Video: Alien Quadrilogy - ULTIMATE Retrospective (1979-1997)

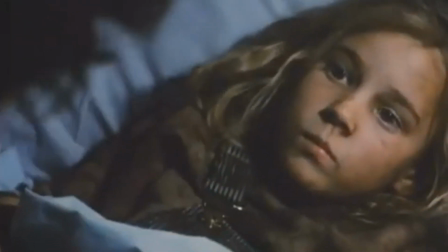I think the scene where Ripley puts her to bed is a great example of that. It feels genuine from both actresses.
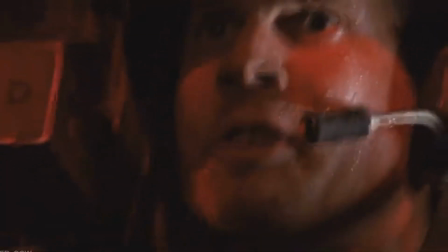The movie takes the jeopardy of the first film to new levels.
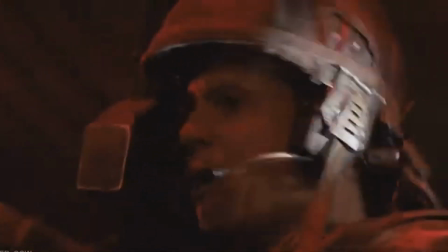Of course there are now multiple aliens, so the theme of a silent hunter has now been elevated to a sense of overwhelm and being under constant attack.
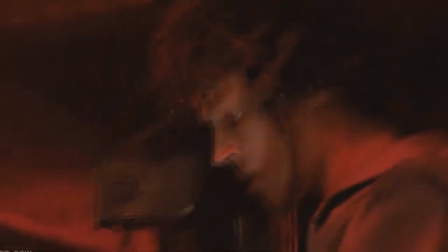When the characters are detecting the aliens on their tracker, and we see them approaching all at once, we are terrified for them.
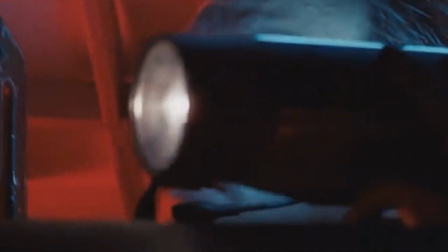It's one of the most heart-pounding moments ever. Imagine being in that situation, dozens of these monsters literally imposing on you all at once.
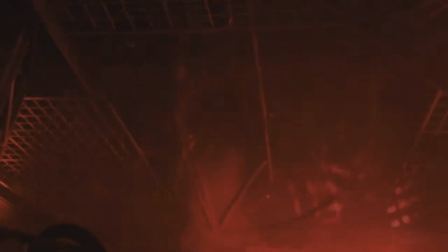And throughout the film, Cameron barely gives you time to catch your breath because the aliens are always on the move and constantly a threat.
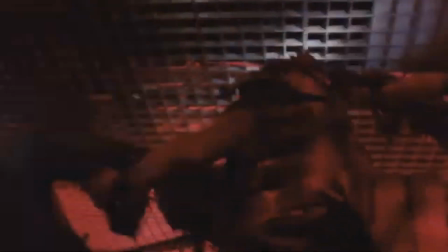Kind of creeps up on you how much you actually do like these people, because they have realised the error of their arrogant ways,
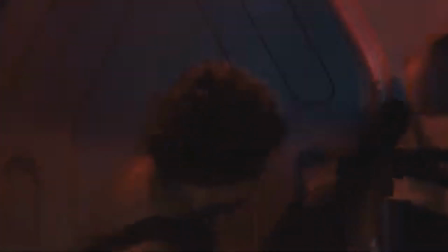but their soldier heart is still intact, so they are honourable in their desire to fight and survive.
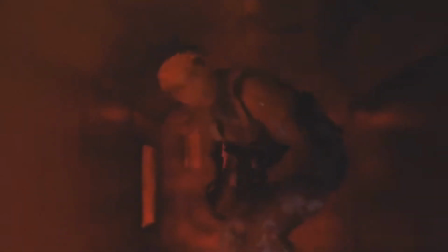I think Vasquez's death is especially emotional, as she is literally shooting and throwing back grenades as they run through a tunnel,
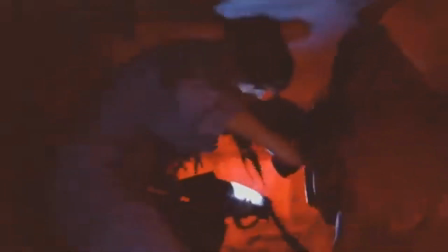so she's almost entirely the reason everyone is okay, because she's holding back the threat.
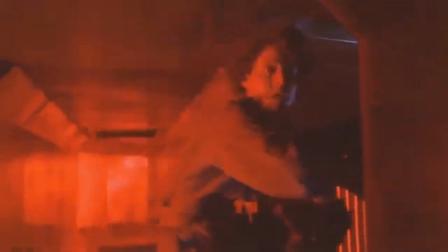She keeps fighting to the end and dies with her commander, and even then she stays brave and doesn't let the aliens defeat her will, determination and sense of humour.
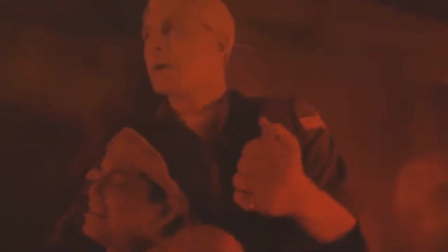You always were an asshole, Gorman.
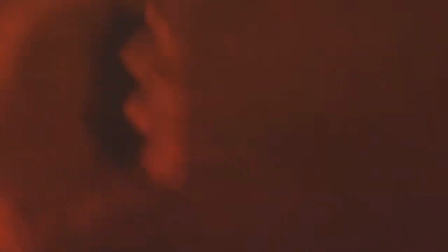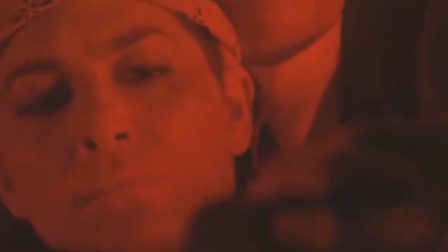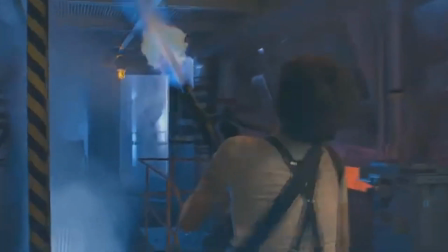The final rescue scene of Newt still blows me away.
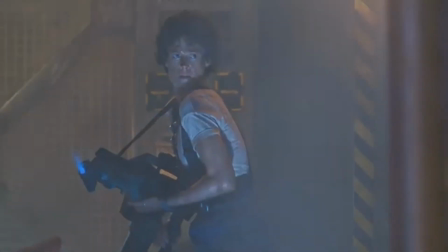Somehow Cameron beats the culmination in Aliens in terms of excitement, stakes, and dare I say it, direction.
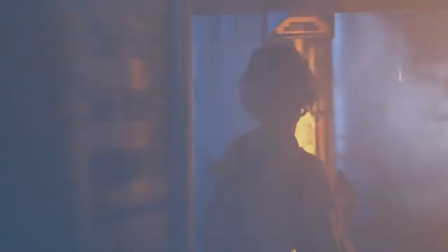Cameron has spent the entirety of the film building so much sympathy and investment in the Ripley and Newt relationship,
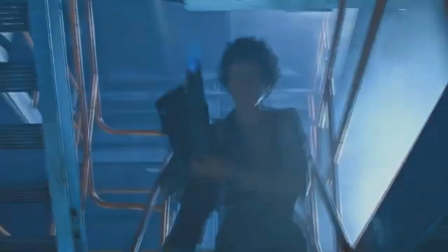so you're honestly on tenterhooks because so much more is on the line now.
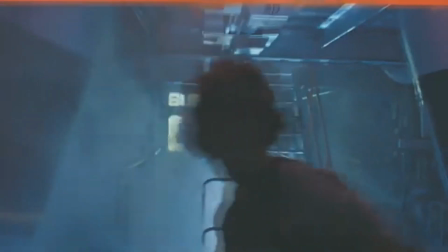The only thing that Ripley has left to fight for, her desire to finally stand up to the monstrous alien that caused her trauma,
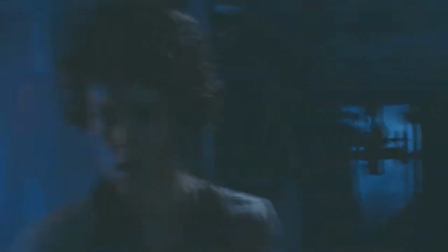the fact the planet is about to bloody explode in a few minutes, a child is about to be cocooned.
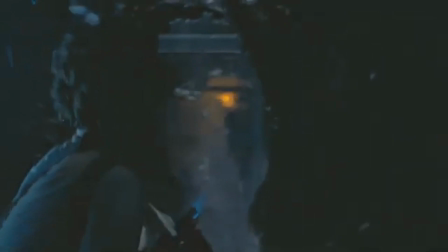The stakes in this scene are literally crazy. Cameron is of course on top form with the camera, constantly moving it and creating a real sense of disorientation and panic.
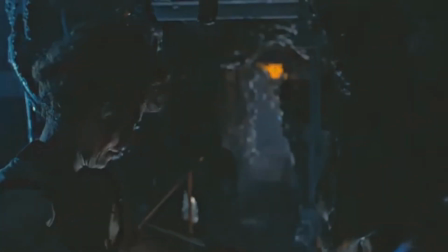The angles are often low or high, also adding to the confusion and danger.
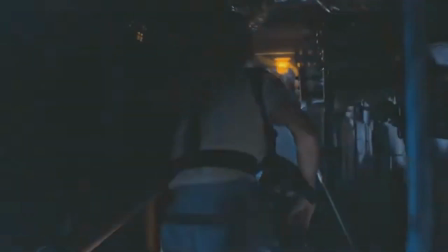Of course the lighting is spectacular, the dark and shadowy cargo bay with only a few lights,
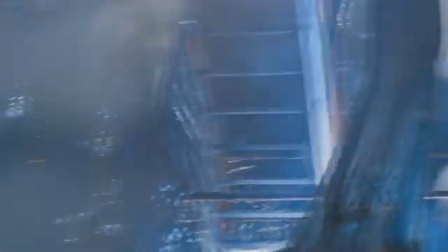and of course the alien nest, which is literally like walking into a nightmare. It's dark as hell, and any light has an alien emerging from it.
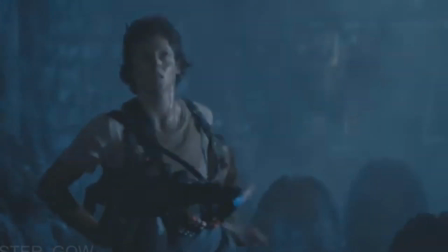Of course Ripley does possibly the most badass thing she's ever done. She negotiates with the alien queen to let Newt go, but then literally says,
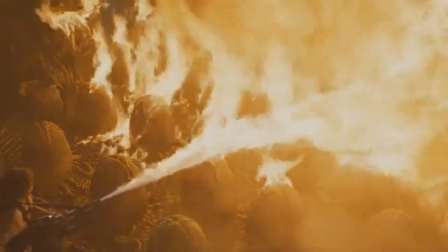"Go fuck yourself," to the species that has caused her and many others real terror and trauma, and she flamethrowers the whole egg nest.
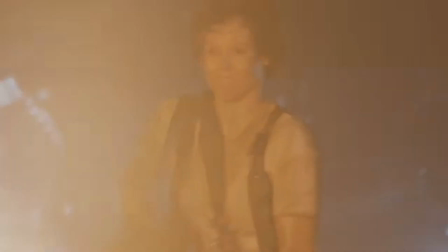Badass. Of course this doesn't sit well with the alien, and we get another level of the culmination.
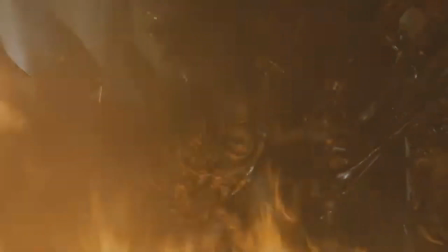Ripley now has to fight the alien one-on-one in her exosuit. Cameron has somehow elevated things again.
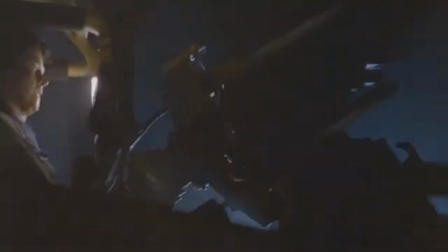He's made things even more epic and personal, and the alien queen finally gets a dose of her own medicine,
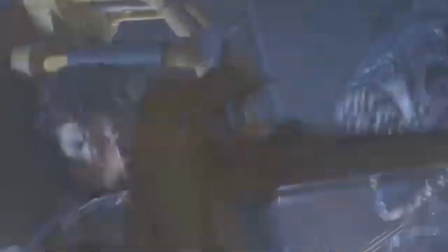as Ripley now has the size and the strength to take her on and kick her ass.
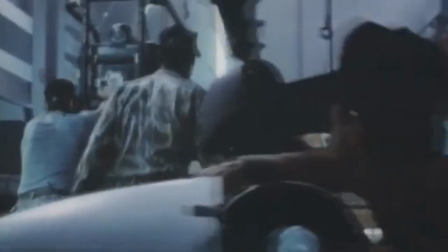Aliens is a true masterpiece, and I guess I have to answer that question.
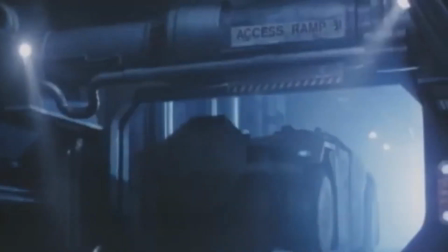Which is better, Alien or Aliens?
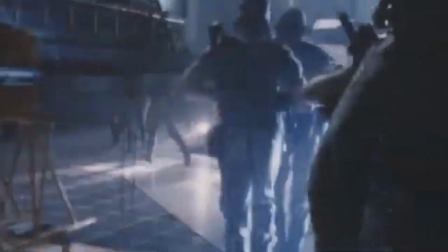For me, I think it's Aliens, just, and I emphasise just.
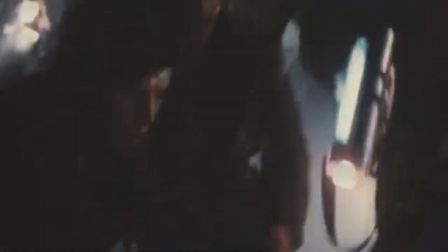Aliens takes the horror and suspense of the original and expands on it in new and exciting ways,
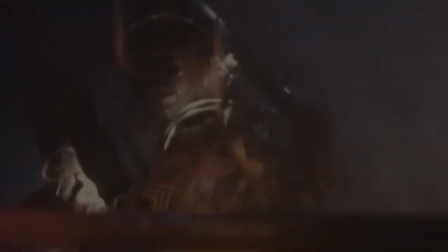with one of the most proficient action directors ever.
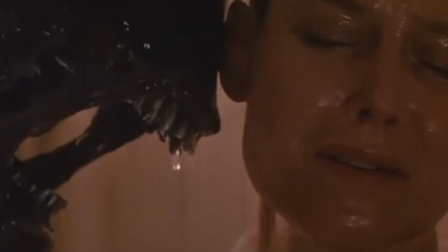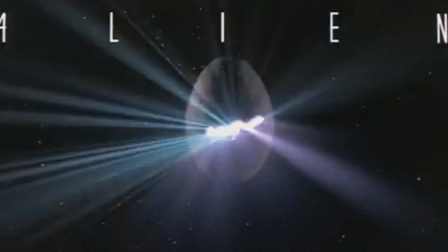Alien 3.
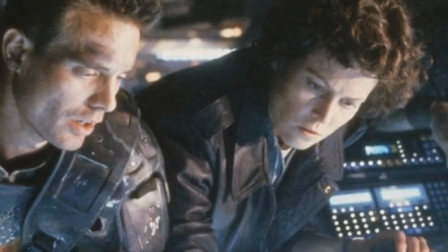Following the huge success of Aliens, 20th Century Fox were putting pressure on Brandywine Productions to make a third installment.
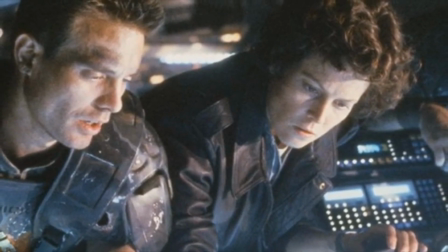Brandywine were not keen to repeat themselves and wanted to take the story in a completely different direction,
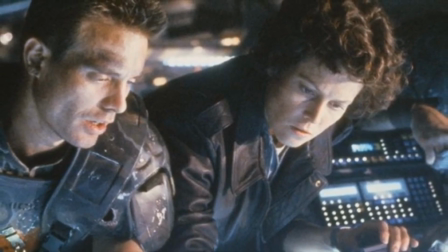hoping to focus on the idea of corporations intent on using the aliens as biological weapons.